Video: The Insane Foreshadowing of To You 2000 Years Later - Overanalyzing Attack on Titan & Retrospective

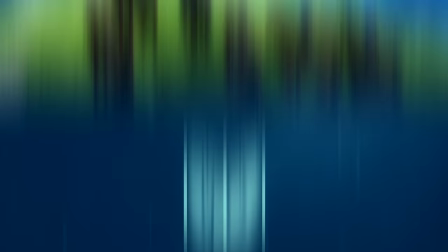0s
Attack on Titan is one of my favorite stories ever told. During its run, I spent countless hours discussing theories with friends,
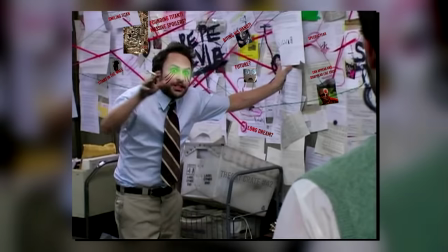8s
nerding out over all the teeny tiny details and generally diving deeper into the show than what most people would consider healthy.
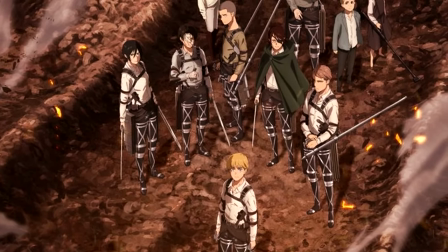16s
And as such, I thought what is a better way of sharing my passion for the series in anticipation of its ultimate conclusion
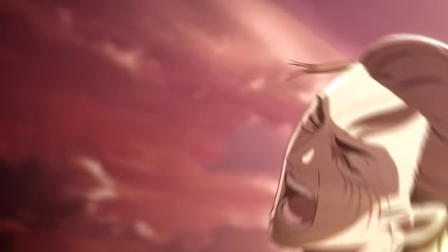23s
than to meticulously go through the entire thing and talk about literally every single detail I want to bring up.
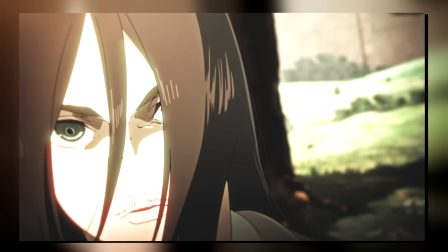31s
Everything from foreshadowing to music and cinematography.
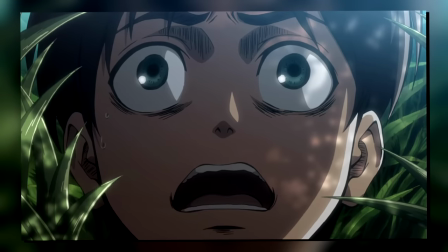35s
Things like the first episode blatantly showing you Eren can't see the future, the closing credits showing you Amir's story,
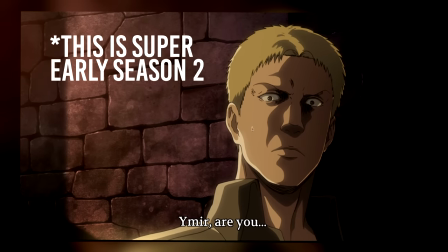43s
the world beyond the walls being hinted at even in season 1, the stellar soundtrack and countless others.
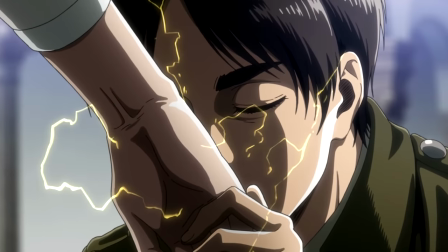51s
But with all that said, let us dive in.
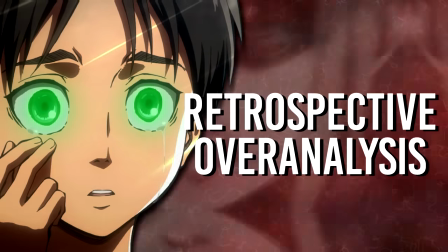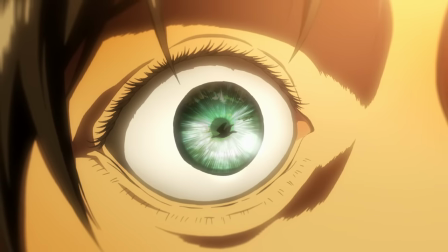62s
Perhaps very fittingly, the first thing I want to talk about is the very opening sequence of the first episodes.
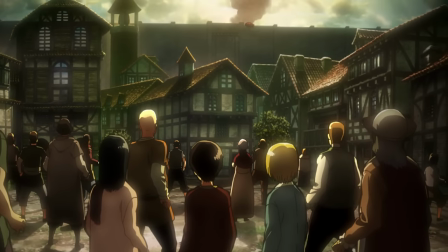69s
It's those first 30 seconds that are crucial in establishing the tone for the rest of the series.
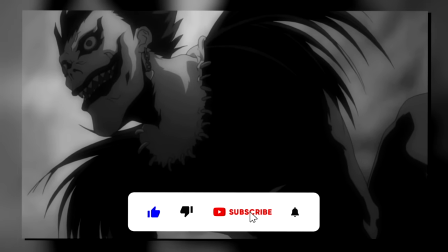75s
Think the first shots of Death Note showing you the Shinigami realm, Rick shooting the zombified girl,
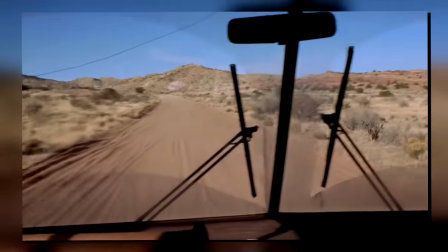82s
Walter fleeing in the desert, and even the narration in Avatar.
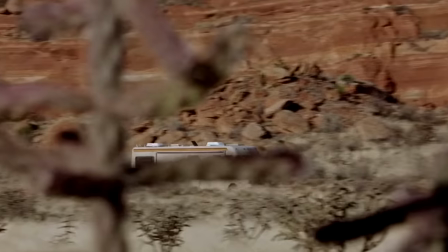86s
All of them immediately throw you headfirst into the setting and show you what to expect from this new world,
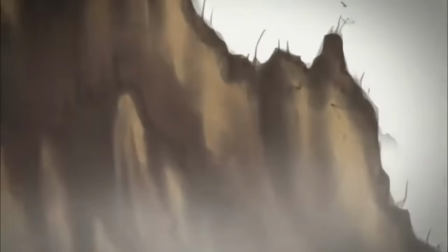92s
even before explaining what it's all about. And Attack on Titan is no exception.
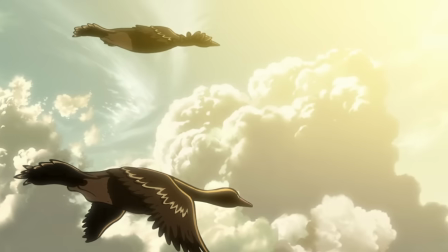98s
The narration by Armin, combined with his dissonant and almost uncomfortable music,
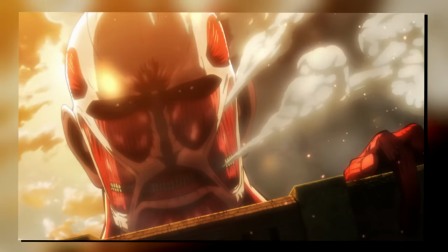104s
as the colossal Titan looks down on everyone in the walls, brilliantly establishes the absolute insignificance of humans.
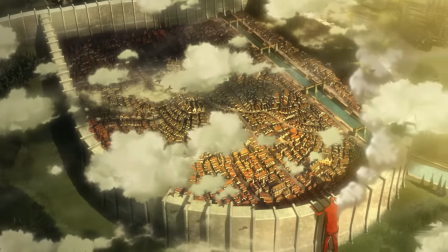113s
And it's only as we pan behind the colossal that the epic music begins to play,
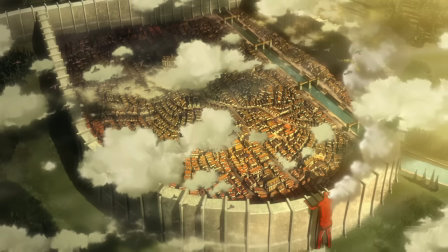120s
showing the true and insurmountable scale of what they're going up against.
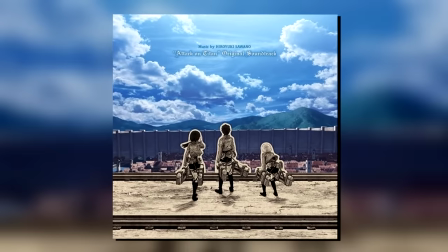125s
Of course, this is already an example of Attack on Titan's stellar soundtrack, but for all intents and purposes,
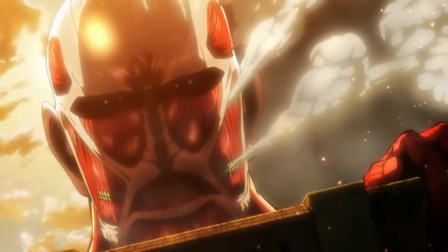132s
in most stories, this would be seen as the absolute final enemy.
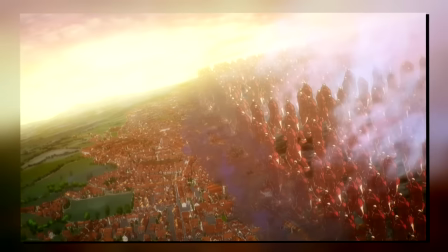137s
Though knowing what we know now, it makes that insignificance even more pronounced.
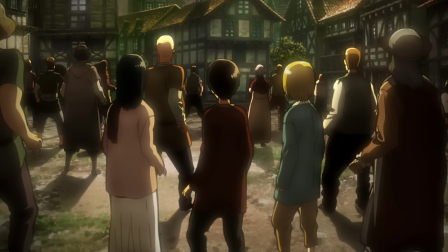144s
As of right now, the humans really are nothing more than cattle. They live in their pen, and to them, that is the entire world.
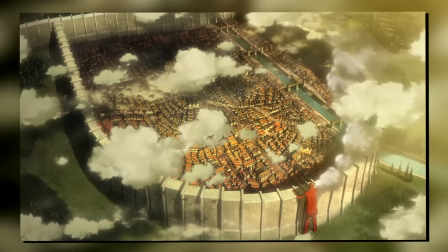152s
They've never known anything else. So the concept that this is in fact an active war waged upon their people is about as inconceivable as it is for the farm animal to realize that their pen is not their natural environment.
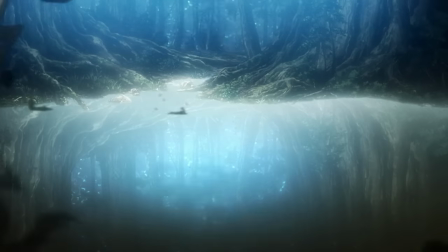167s
And without ever skipping a beat, we jump right over to the scout regiment,
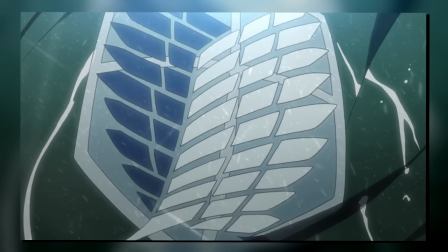173s
or in retrospect, what is actually the other side of this warfront.
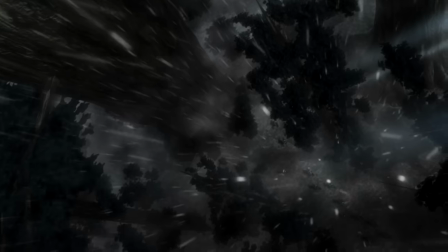178s
And here too, we are introduced to the world, but from a different perspective,
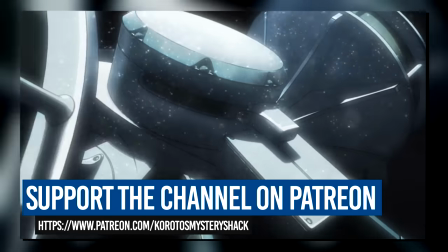183s
as we see the first use of the ODM gear and the squad all circling around the single titan,
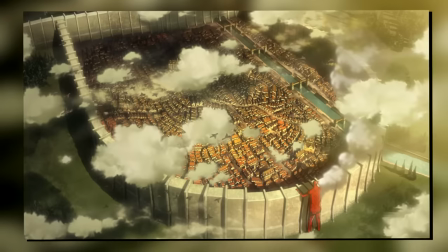190s
both reinforcing the importance of the Colossal, as this lone Titan is clearly nothing compared to it,
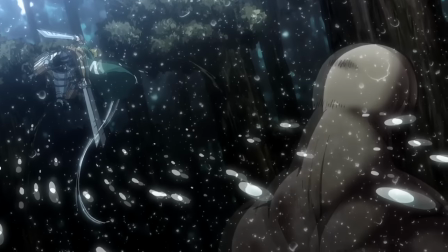196s
as well as immediately establishing the idea that there is an ongoing resistance that is very experienced in dealing with the Titans.
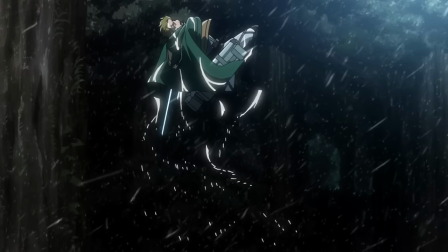204s
And with that said, unbeknownst to us,
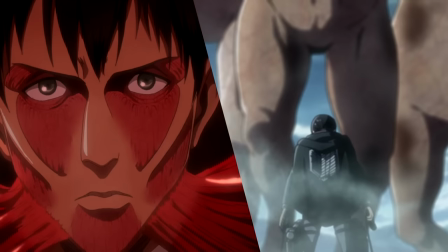208s
the two sides of a war we didn't even know existed and would only learn of years later,
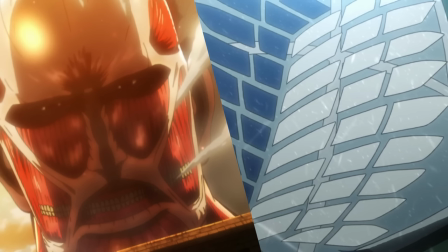214s
are established within the first two minutes. It's details like this that make Attack on Titan such a joy to watch.
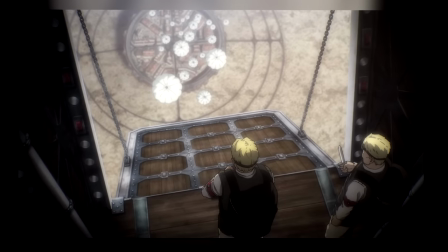222s
Because again, in retrospect, we know that the Titans are essentially units of war for Marley.
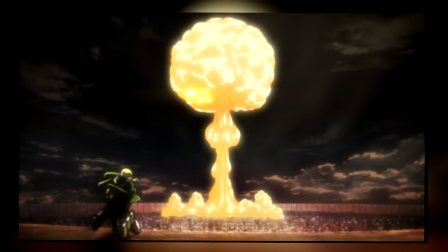229s
So while the formal war would only begin far, far later into the series,
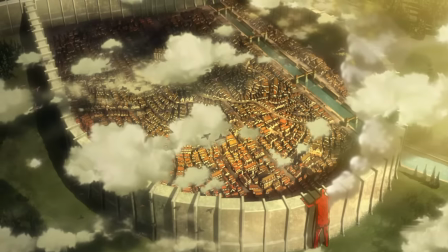234s
we now know that the very first minutes of the show were already a part of that same war.